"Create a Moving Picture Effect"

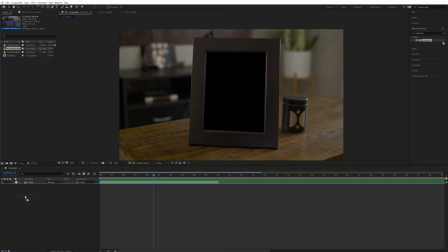So next, what I'll do is grab the footage of me talking to the camera and drop that into my composition underneath the frame layer.
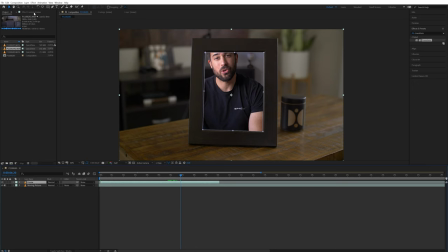Then I'll select the frame layer and go into the Mocha tab and open up the tracking data.
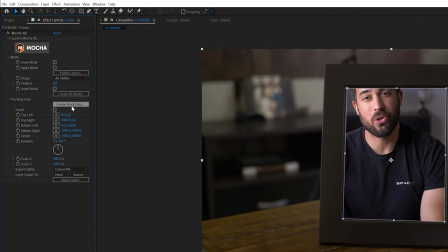I'll select Create Track Data and hit OK. Then change the export option to Corner Pin Support Motion Blur and change Layer Export to the Moving Picture Layer and hit Apply Export.
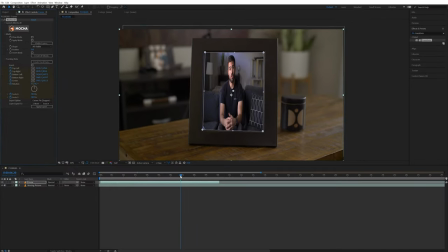Now doing that fits the footage into the picture frame, but it squeezes it down, making it look kind of funny.
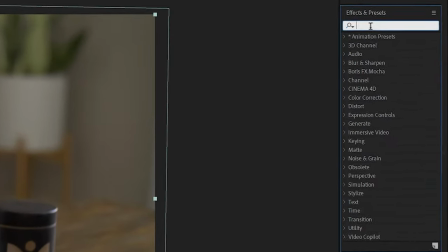So to fix that, I'll come over to the effects and type in CC Power Pin and drag that onto the Moving Picture Layer. Then
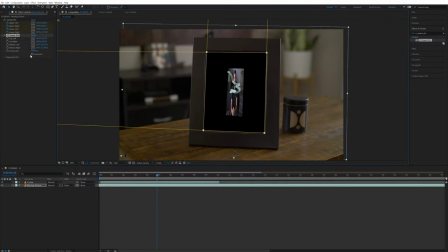I can take these 4 points and line them up with the corners of the picture frame. After that, I'll come over and check the unstretched box on the power pin effect, and that de-squeezes the footage.
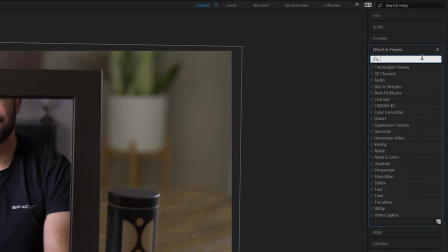Now, that fixed the footage, but it's not scaled or positioned properly. So I will come over to the effects and type in transform and drag that onto the layer.
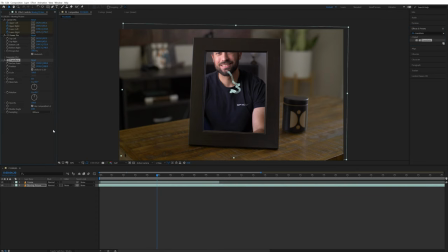And through this transform effect is where I'll rescale and position my footage to where I want it inside of the picture frame. You want to use the transform effect for this because the scale and position of the footage itself is keyframed once the corner pin is added from Mocha. And moving the scale and position that way would mess up those keyframes, so you want to leave those alone.
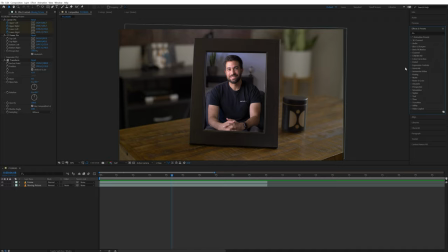Now since I have a camera move and my footage starts out of focus, I will add the camera lens blur effect to the moving picture layer.
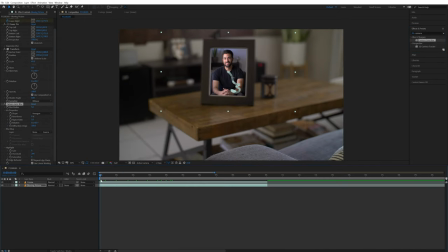I'll go to the beginning of this layer and create a keyframe for the blur radius to start at a point where it matches the rest of the shot. Then I will create another keyframe with the blur radius set to 0 once the picture frame is in focus.
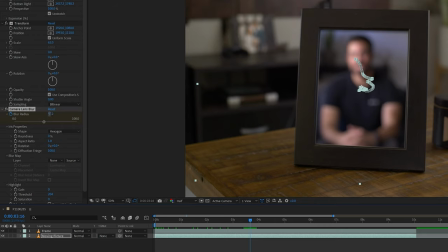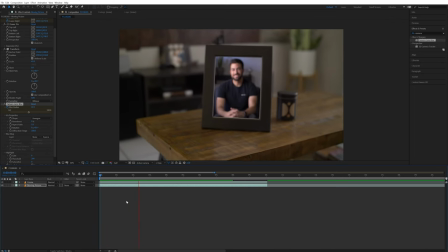Now it looks like the footage of me talking is coming into focus at the same time the rest of the footage does.
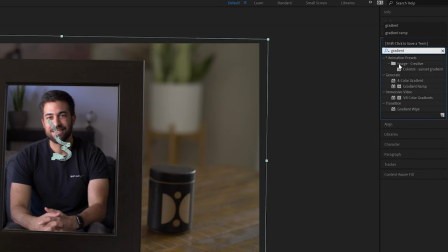Next, I will add the gradient ramp effect to this layer.
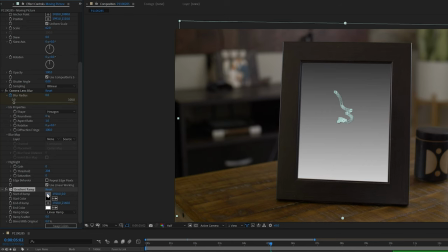I will position the start of the ramp to be a little underneath the middle of the picture frame and will set blend with original to 80%.
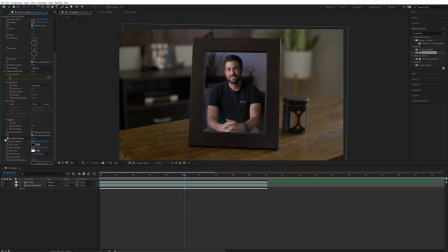This helps give it more of a look like some light is hitting glass in front of the footage. After that, I'll go to the point on the moving picture layer right before I start talking and hit Ctrl+Shift+D to make a split at that point.
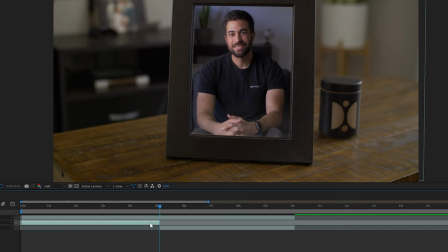And then I will rename this first part freeze frame. Then I'll right click that layer, go to time, and select freeze frame.
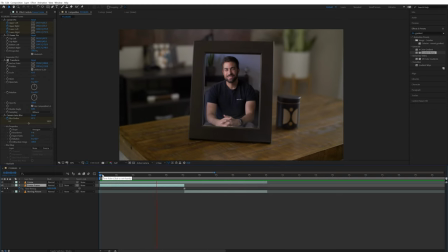Now the beginning of this layer is a freeze frame of me not moving, and then once the camera comes in close, the video of me talking starts. This could be a cool effect of like you being frozen in midair from jumping, and then it turns into a video of you landing. I think that would be pretty cool. But okay, now the last thing I have to do is add in a reflection.
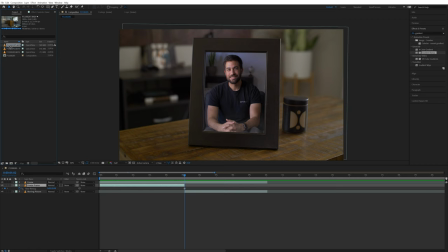So I'll take the footage that I shot of my kitchen and layer that underneath the picture frame layer and rename this reflection. I'll go back into the Mocha tab on the frame layer and add a corner pin to this reflection.
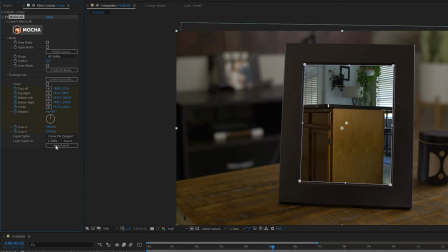I just need to change layer export to the reflection layer and then hit apply export. And now I'll do the same thing that I did earlier with the power pin effect.
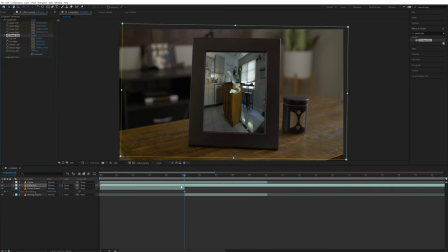Adding that to the reflection layer and adjusting the points to the corners of the frame and selecting unstretch. I will also add the transform effect to this as well and rescale and position it to where I want it inside of the frame.
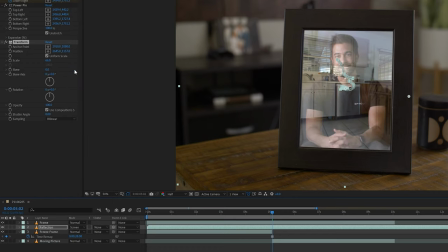Next, I will change the mode of that reflection layer to screen. If you don't see the mode option here, you can come down and select toggle switches and modes to bring it up.
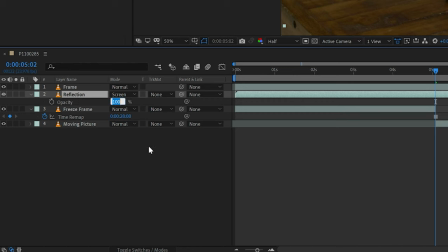Then I'll make sure I have that layer selected, hit T on the keyboard to bring up the opacity and bring that down to 10%.
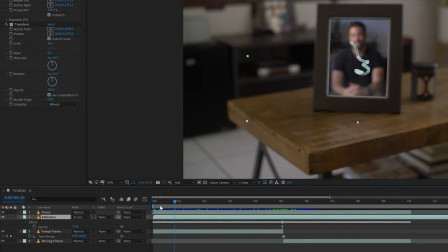After that, I will bring my playhead to the beginning of the comp.
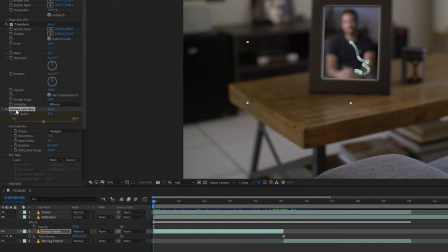Then I'll select the freeze frame layer and copy the camera lens blur effect and paste that onto the reflection layer so that that comes into focus along with everything else.
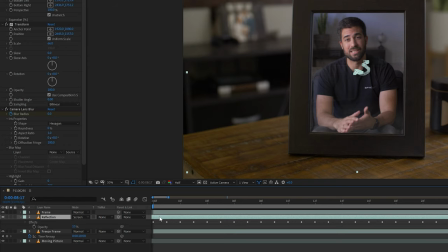Next thing I like to do is drag the reflection layer over to the left one or two frames so that the reflection isn't just stuck to the frame while the camera is moving,
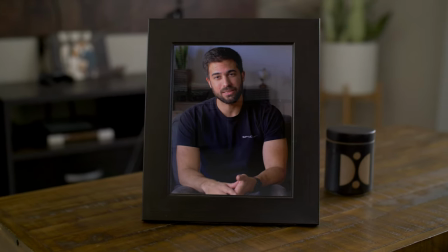because a real reflection would move in the opposite direction from your camera's movement. So this adds some slight movement and makes the reflection look more realistic.
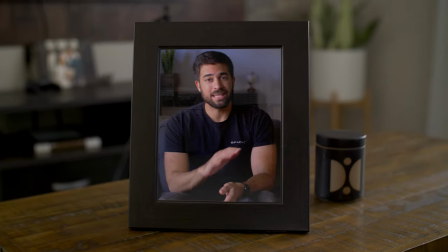The reflection isn't that noticeable, so I think this works.
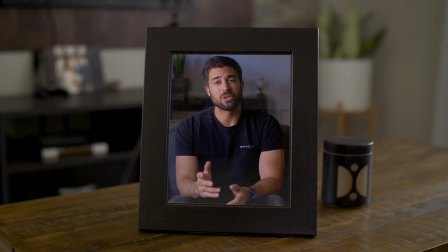But if you want to have a more accurate movement of the reflection, you can add the transform effect to the reflection layer and keyframe the position to move how you want it.
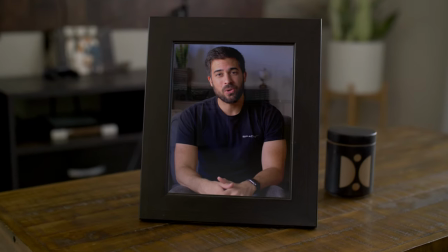Just pay attention to how the actual reflection moves on the original picture frame footage and match it up to that.
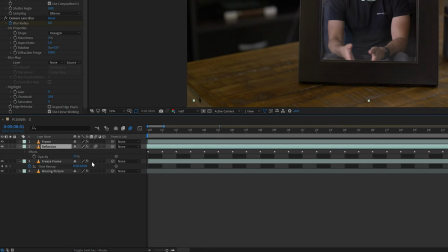And for the last thing, I'll come over and turn on motion blur for the reflection, freeze frame, and moving picture layers.